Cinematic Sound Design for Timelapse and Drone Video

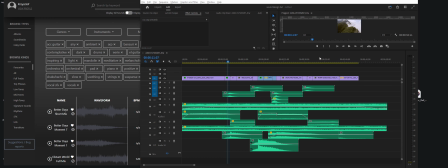Hey, so today we are looking at sound designing a video that is quite boring
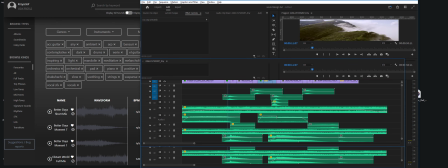and making it really interesting with a sound design that is very simple but yet effective.
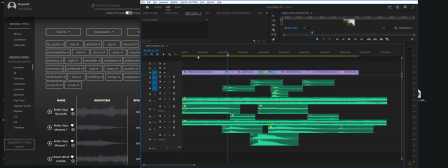We're not looking at making it very complicated and using thousands of layers.
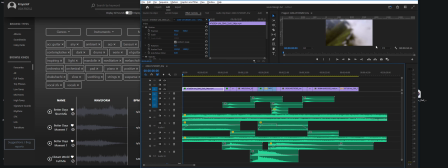Just a few layers make all the difference. So let's listen and watch what we're doing today.
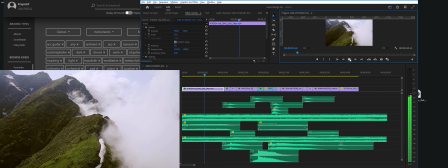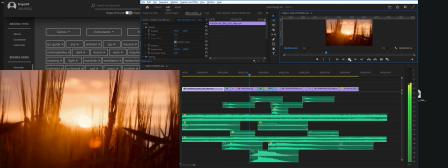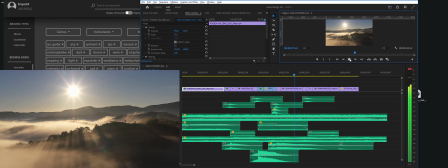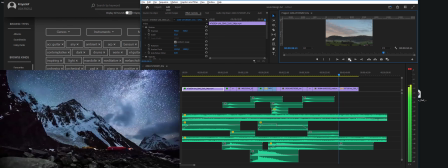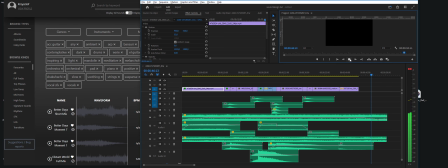Let's do this. So far I've added some video transitions
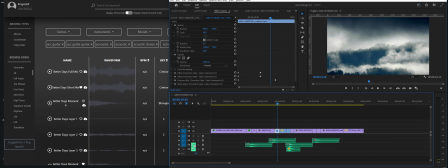like this, and I also added whoosh sound effects coming from our latest whooshes pack, cinematic whooshes.
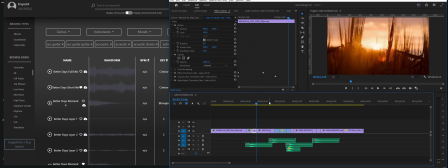It's important to add a right kind of whooshes, not just any whoosh, but for this I've picked a soft and long whooshes with reverb added already in them inside, which gives this space fill.
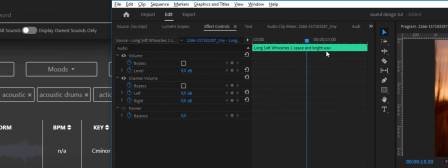This is a long soft whoosh, space and bright. They're easily findable in our new app.
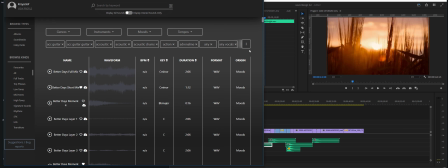You can search by using filters and tags, so you know which whoosh is bright.
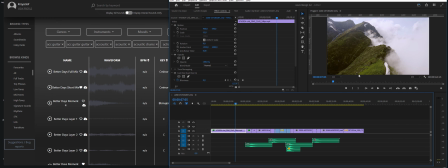Now let's add some tonal ambience to the background of our nature and time-lapse video clips. So for that, let's head on to low tones
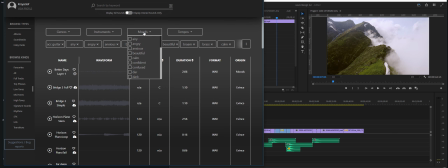and let's search for a mood that is calm. Perfect.
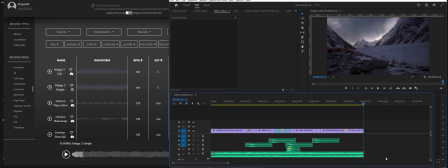This tonal ambient sound will last throughout our video session.
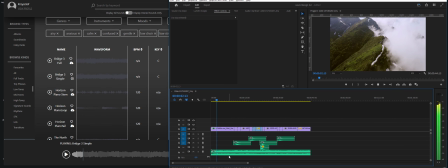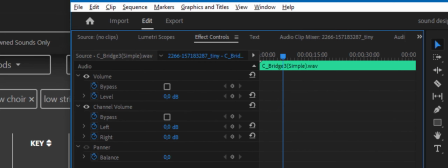Let's bring the volume down just a bit.
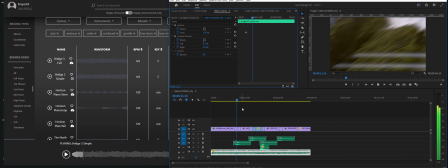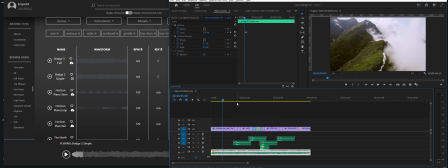Whenever we see clouds and a landscape view that's from a far distance, it's always nice to add a wind sound, which brings that feeling of space and nature.
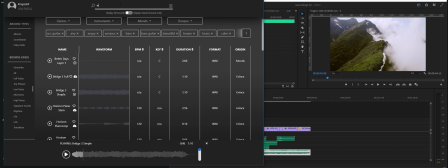So I'm just going to type in wind into our app and go to sound effects. That is nice.
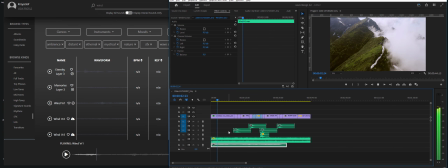With the wind noise, I'm also going to fade it in slowly by keyframing the level of the sound effect.
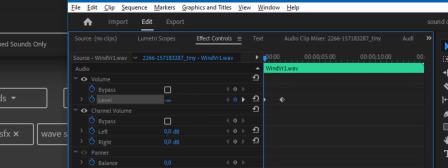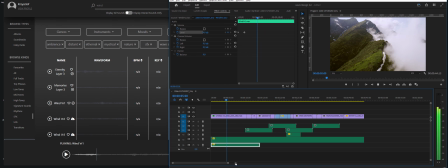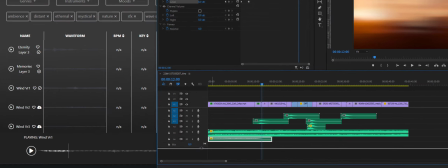The wind sound effect fades out naturally and ends naturally as the whoosh sound fades in.